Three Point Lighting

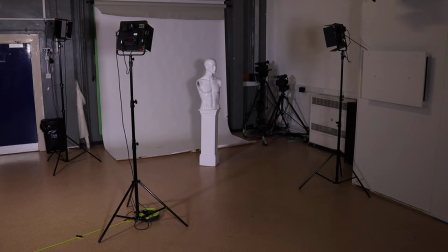10s
This video is to talk to you about the basics of three-point lighting system. Before you, you see we have, in the studio, we have three lights.
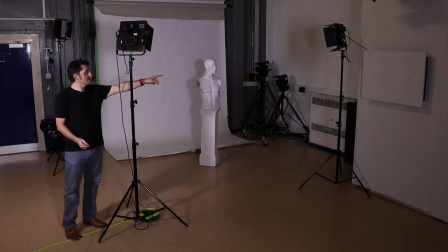25s
We have one here, one just over there, and one just behind me. Now I'll explain to you why we have the three lights, and then I'll show you the effects of having three lights. This light here, I've set up and I'm considering is my key light.
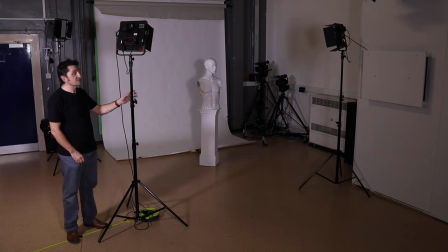45s
As the name suggests, it's the most important light to set up first. Whenever you've set up your video sequence and you've decided that's what you want, or your photograph, that's what you want, where you want it, then you get your key light and decide where that needs to go.
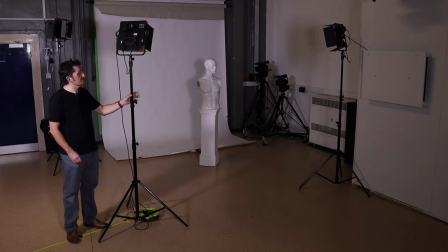62s
That's very important. Make sure this is straight away the first light you do. Now your key light can either be, as in this case, to the left, or it could be to the right, or it could be straight in the middle, whichever works with the lighting that you wish to create.
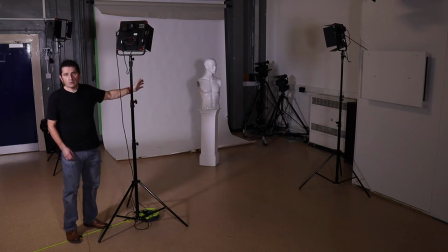81s
In this case, I like it here because it's going to give me quite a strong shadow on one side, sort of giving me more depth to my subject. Now, the second light is the fill light. Again, it's quite easy.
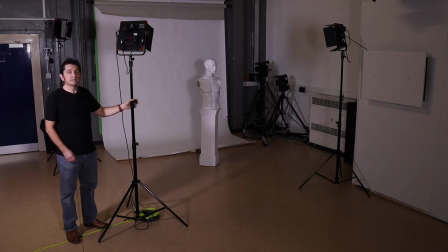97s
As the name suggests, it fills in the dark areas. Now with just one light from the side like this, my subject will have a very dark shadow on one side if my camera's positioned here.
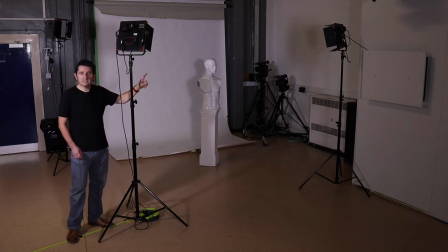113s
So the fill light has one simple job to do, and as the name suggests, it just fills in those shadows, and it's a reduced power to the power that comes from my key light.
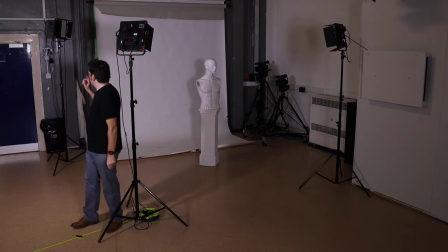127s
The third light is the backlight. The backlight is very useful to give a sort of a halo effect on maybe the back of one's hair of the subject in a photo or a video. It's best if I show you close up how it works.
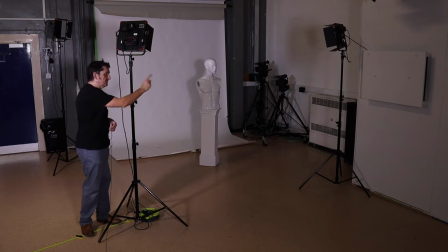146s
So this is the basics: key light, fill light, backlight.
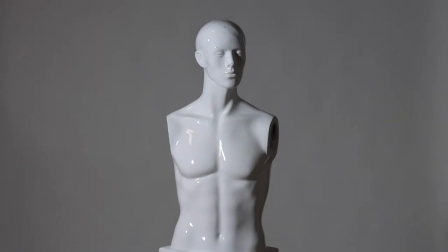156s
So now I'll turn on the key light, which at the present is set up as 100%. Just for example, I could of course adjust the power on my key light,
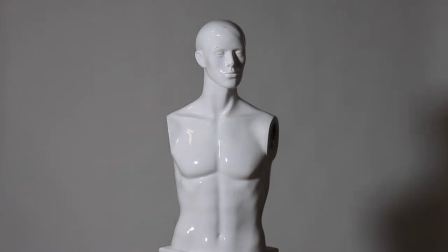170s
and I can very easily reposition it to get different effects that I want on the face.
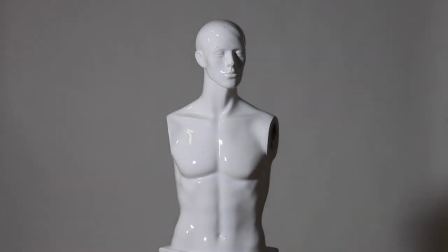179s
But let's just say I actually do quite like it from the far left hand side here.
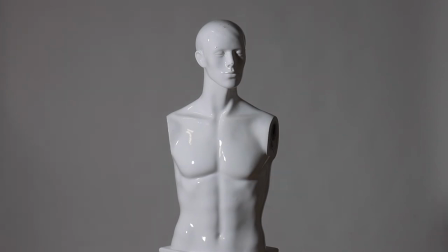184s
Let's position it over there. And I like the dark shadows that it's casting on my subject. This is Nick, our little model. So that's my key light.
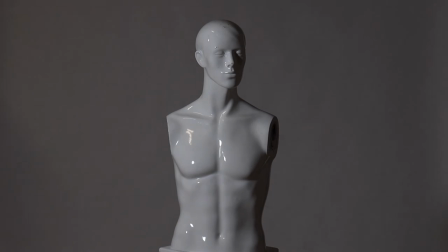196s
I've positioned it, and as I said, I could easily reduce the power if I thought that the key light was too strong.
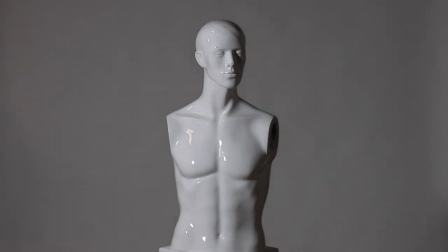203s
That was at 50%, but I'm going to bring it back up to 90, so I think that's more than enough. Now, as I said, we've got a very strong shadow here, and we may decide that that is maybe just too strong. So we then come to our fill light. Let's just turn it on a moment.
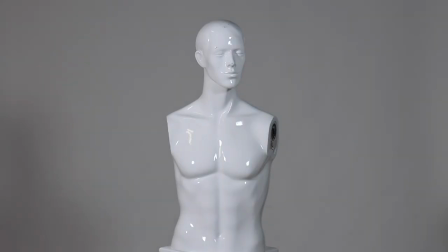223s
And our fill light is now putting a nice part of light on the darker side, but it's not too strong. It's not too strong. You can still see there is a shadow on our subject.
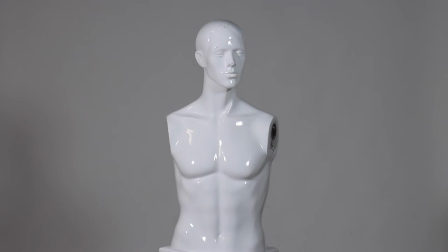239s
As I have this set up at 30%, and if I increased it,
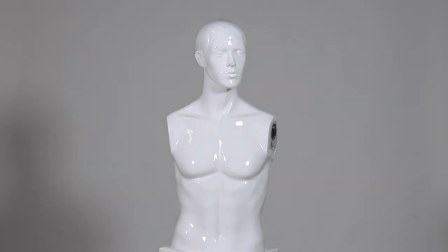244s
it would basically match the key light, which is not what I'm aiming for here, as this is my fill light.
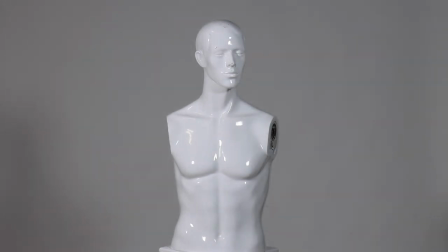251s
So I want it just to be filling a little bit of light on the side just there, so it's not such a harsh shadow.